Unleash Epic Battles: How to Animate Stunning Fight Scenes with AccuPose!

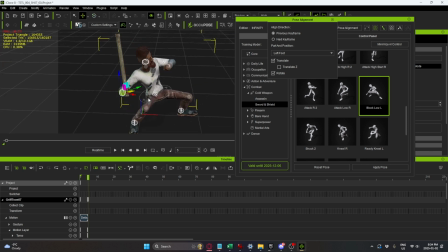248s
So just move it a little bit back here and get his face looking the same direction. Okay, so if we go back and forth, he crouches down.
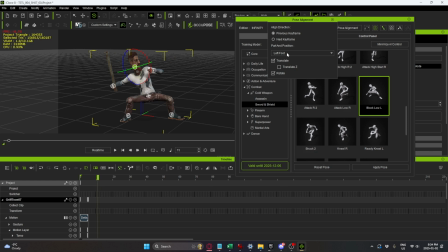267s
And the next thing we want is him to take a big swing. So we're going to keep this left foot part in position for the pose alignment because we want him to still stay anchored to this left foot here. And he's going to do this attack R2 now.
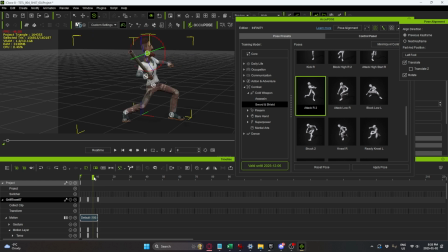286s
So if we just scrub back and forth, he's leaning down. and swinging the pipe.
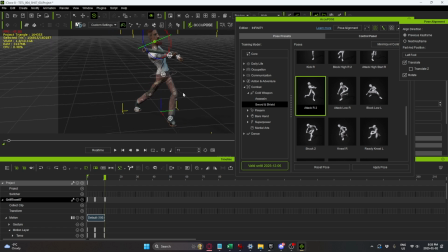And again, we're just going to make some quick adjustments.
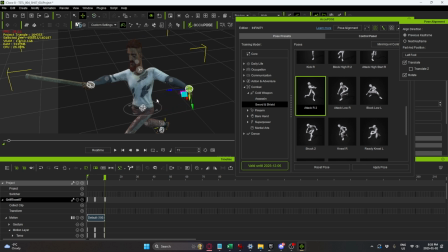What I like to do in a situation like this, it's a pretty weak attack if he just stops right there.
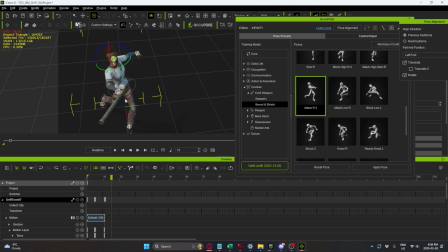334s
So I'm going to go about 3 frames ahead here, and we're going to really push this pose much further so that he's swinging through. So just drag the pipe here, maybe move it down like this.
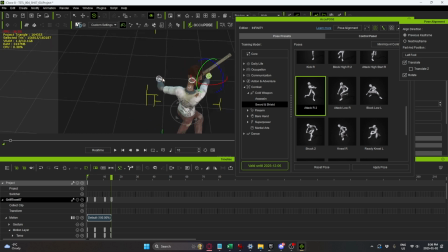Move this arm further back.
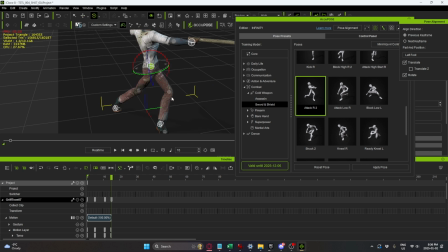366s
We could really twist his whole body, so he's putting everything into this swing. And just going to get his hand coming back here, maybe open that up again.
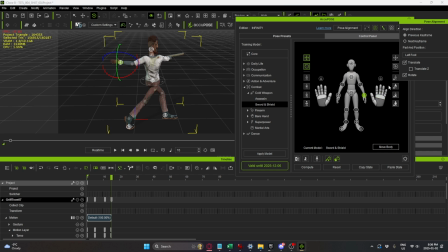382s
At the control panel, just swing that open, maybe spread the fingers out a little bit. And timing could probably use a little work. It could probably be a bit quicker.
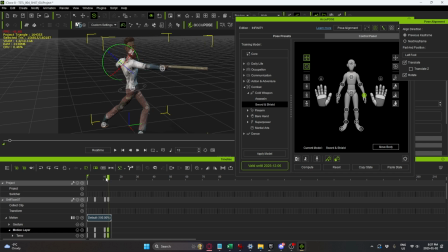400s
But these are the kinds of things we can also fix later on. At this point, we really just want to get the basic poses done.
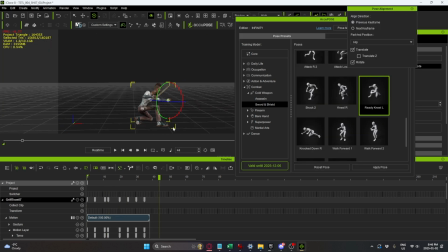408s
So I've added an extra couple of key poses here for the whole sequence. And I'd like to talk about editing your animation and one of the new tools that really helps me with that. So what I like to do here to make sure the arc of his weapon is working nicely is I'm going to just grab the wrist here.
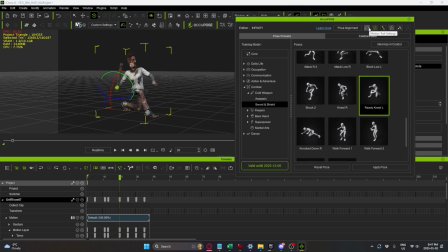427s
And we're going to look at the motion trail settings. The motion trail will just give us a look at the path that the joint is traveling. So I'm going to grab the right hand and just turn that on.
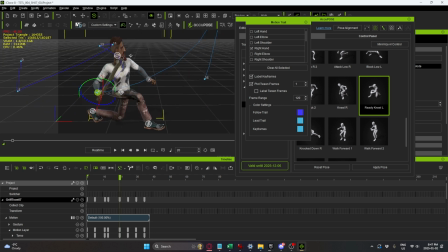442s
And now we can see the arc that it's making as it travels here, which is pretty good, but there's other places where we could fix it. For instance, here,
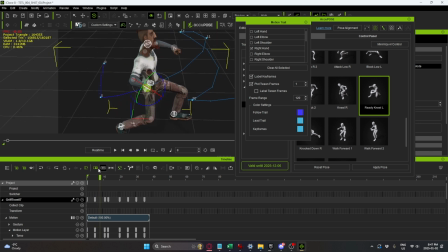462s
it's doing a very sharp movement, and I'd like to change that a little bit. So as he's swinging, we'd like it to be a nice round swing, and we can fix that just by
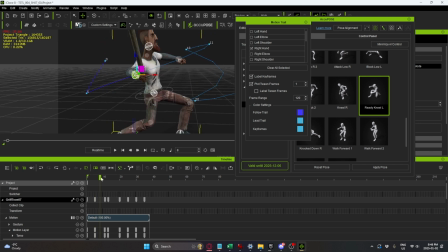480s
adjusting at the keyframes and then seeing the change in the curve here. So I'd like this to be down a little bit as he swings, just to make it a much more natural curve.